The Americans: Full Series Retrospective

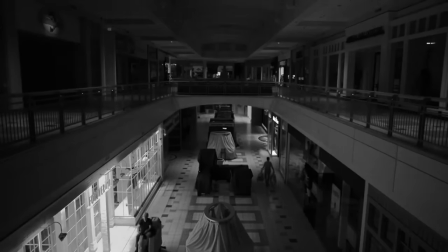2713s
Meanwhile, when The American Season 5 wants to show you how lengthy and arduous digging up a coffin is, they do so by making you watch people dig a hole for five minutes.
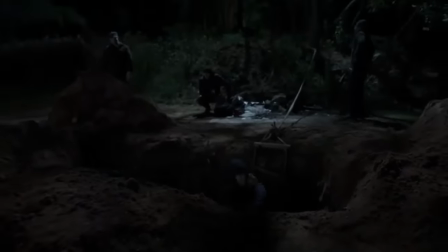2721s
Not that the rest of the plot going forward is much more engaging than people digging a big hole.
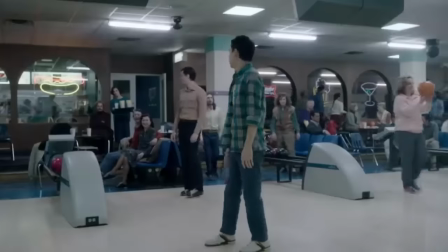2725s
I tend to be a sort of autistic savant when it comes to remembering what happened in each hour of a TV show just by looking at the episode title.
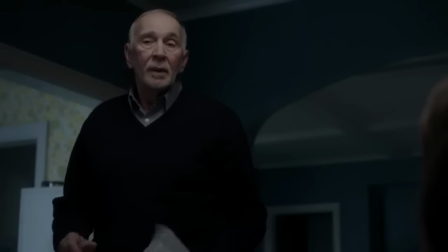2733s
But even fresh off my watch of the series, I'm stumped on half of these. I imagine that's because for much of the season, mostly the same things are happening each episode.
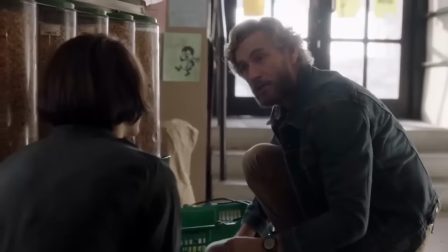2741s
Training page. Super bugs. Elizabeth's mark is charming. Phillips's mark is not. Tuan's gonna bully the kid.
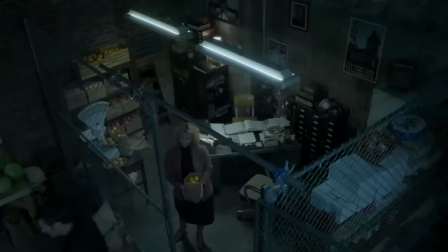2745s
Stan tries to recruit someone. We wanna blackmail Oleg. Oleg investigates a grocer. Why are they investigating me?
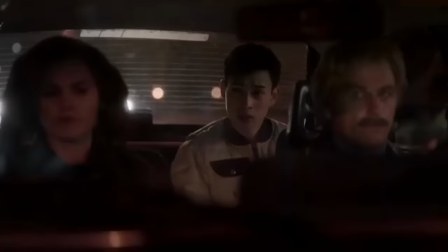2751s
Training Paige. Super Wheat. Charming Mark. Phillip sucks. Bully the Kid. Stan goes recruiting. I don't want you to blackmail Oleg.
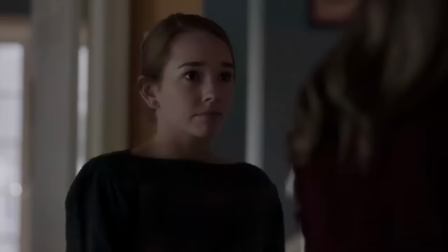2757s
Oleg investigates a grocer. Why are they investigating me? Paige is training more. Let's talk about weed. Elizabeth Mark.
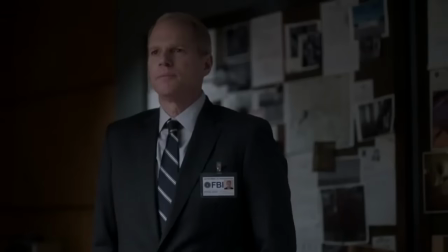2762s
Phillip Mark. I got some bullies to bully the kid with poop. You better not blackmail Oleg. The grocer I investigated led to a different grocer I can investigate.
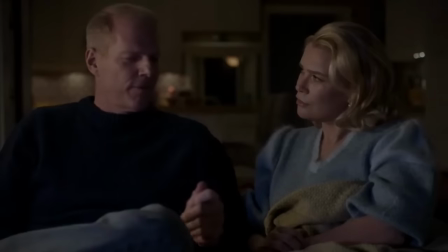2770s
Why is the KGB investigating me? Is Stan's girlfriend KGB? I don't know. Investigate a grocer.
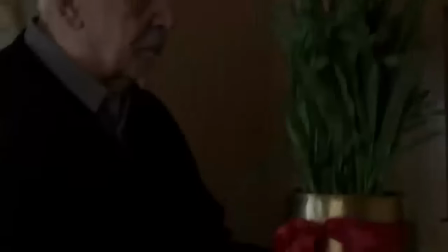2775s
KGB investigates me. Is Stan's girlfriend KGB? I don't know. Let's talk about wheat some more. Then we'll train Paige some more.
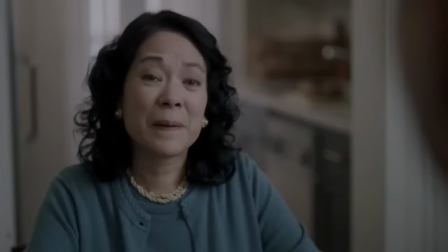2781s
We decided not to blackmail Oleg. Oh wait, we want to blackmail Oleg again. Gad would want us to blackmail Oleg in his memory, which is why Oleg is under investigation.
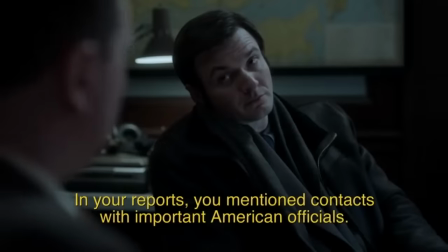2788s
But I already knew that. But I'm gonna have another scene where Oleg pretends he didn't know that and ask somebody why he's under investigation again.
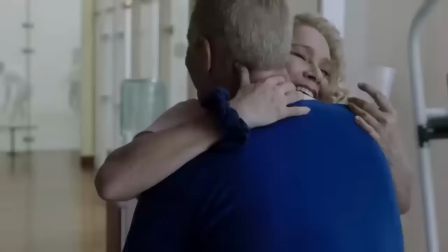2795s
Tai Chi with Wheat Man. Wheat Girl Bad. Is Stan's girlfriend KGB? I don't know. You figure it out.
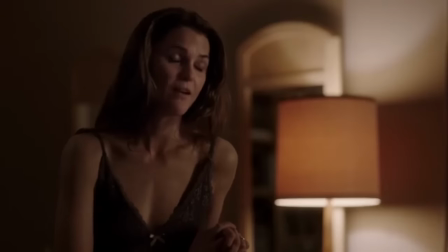2801s
This goes on for the span of a full 13 episode season. Two hours longer than the extended Lord of the Rings trilogy.
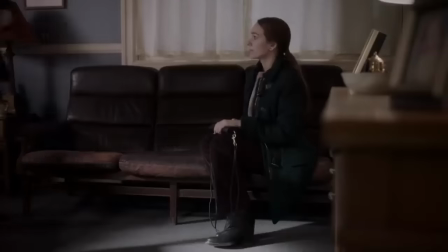2808s
The first season of The Americans could have probably fit all this material into the span of three episodes.
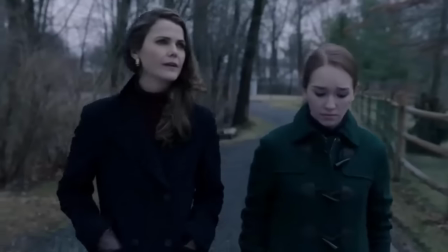2813s
I feel kind of bad, even ungrateful, for being so down on it. The performances are grounded, the writing is natural, and this tedious slow pace was the intention of the showrunners.
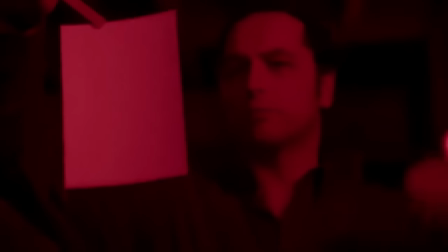2822s
It was their intention, and they successfully pulled it off. I mean, hey, good for them, but just because they succeeded at making the thing they wanted to make doesn't mean making it was a good idea.
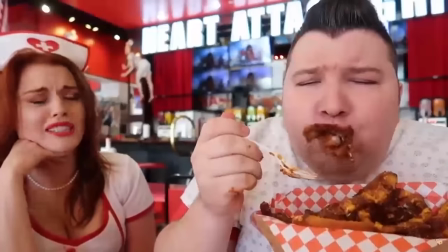2832s
Nikocado Avocado successfully makes mukbang videos, but it doesn't mean I want to fucking watch them.
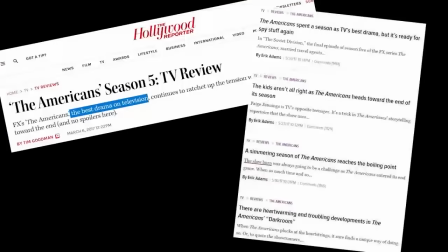2837s
I'm not too worried about hurting any of the creators' feelings, though, since this season was absolutely showered with critical praise.
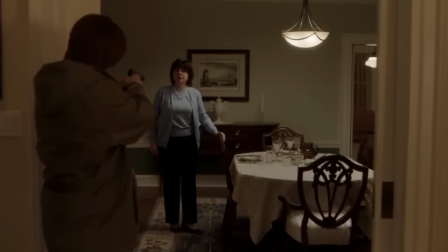2844s
But why? What am I missing? For the first time in one of these retrospectives, I decided to look around at other reviews and see what people were getting out of it that I wasn't.
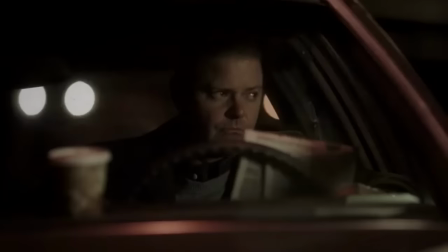2853s
Mostly, people seem to latch on to one or two standout scenes and gush about those each episode.
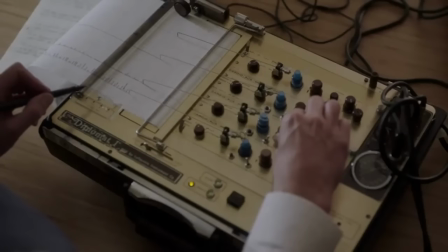2858s
For what it's worth, yeah. I've been very hard in the season, but it's not all bad.
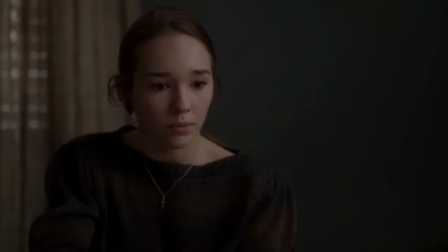2863s
The Jennings finally let Paige peek behind the curtain of what they do. They introduce her to kindly handler Gabriel before he returns to Russia.
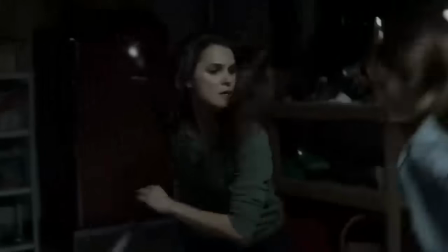2870s
They give her some combat training to put her mind at ease. They take a third option to get rid of Pastor Tim via arranging a dream job abroad for him and then
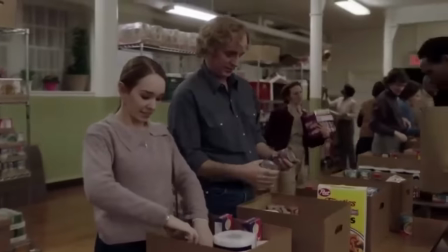2878s
let her know about their efforts to feed their people and the unsung so-called heroics of their work. Also known as the stuff they should have been doing when the Russian revelation iron was still hot. And when the show does something totally weird, it makes for great moments.
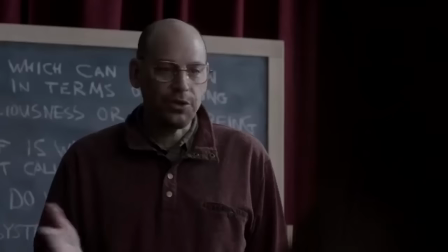2891s
There's the weird darkroom-est voiceover, which really plants the seeds of Philip's morphing worldview.
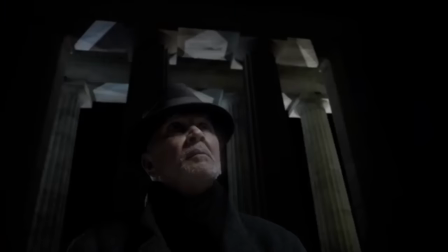2896s
Gabriel's wordless realization that it's time to retire, backdrop by the Lincoln Memorial, is touching.
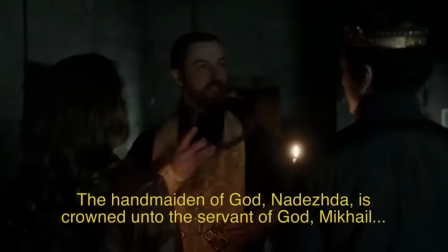2901s
There's a full shotgun Russian Orthodox ceremony as Philip and Elizabeth decide to get legitimately married by their real names.
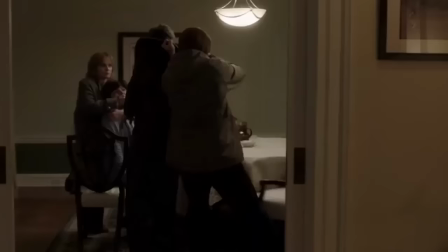2908s
There's an extended sequence where they interrogate a possible Nazi collaborator in hiding that oozes tension.
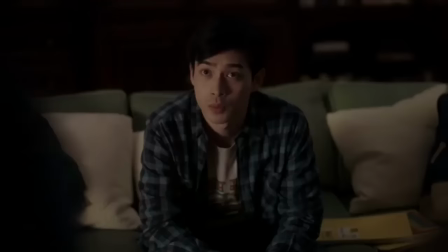2915s
Tuon goes off script and is like, yeah, I convinced the high school kid to fake a suicide, but if he screws up and dies for real, who gives a shit?
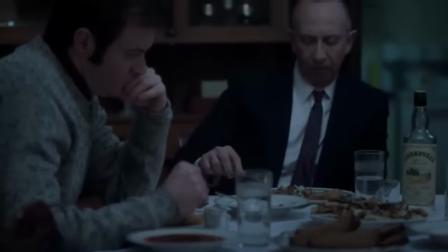2921s
There's the one minute long scene of Oleg's family awkwardly eating dinner where nobody talks, which actually made me laugh out loud.
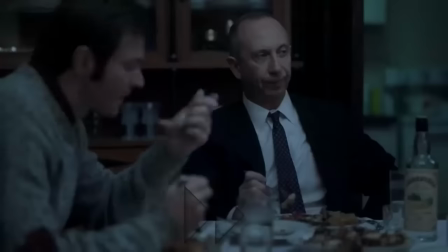2930s
Like, what is this?
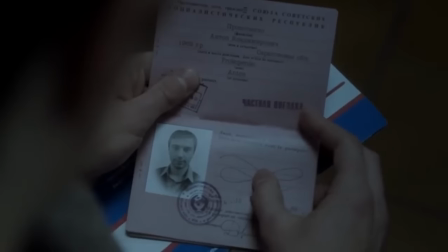2932s
There's this whole thing where over the course of half the season, Philip's son sneaks his way into America, only to be turned back by Gabriel when he arrives in DC.
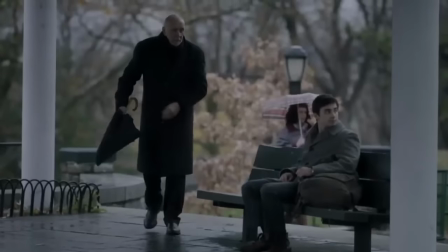2940s
That was a pretty daring choice for how to resolve that plotline. He returns home without Philip ever knowing they were in the same zip code.
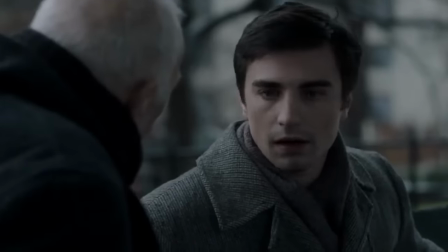2947s
It's sad and satisfyingly disappointing, which I know is a contradiction.
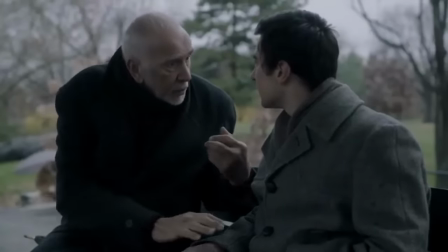2951s
It would have been easier to appreciate this resolution if we weren't already starved for drama by this point in the season.
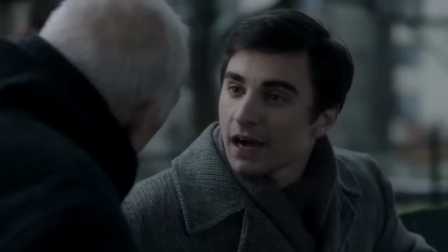2957s But I come for him.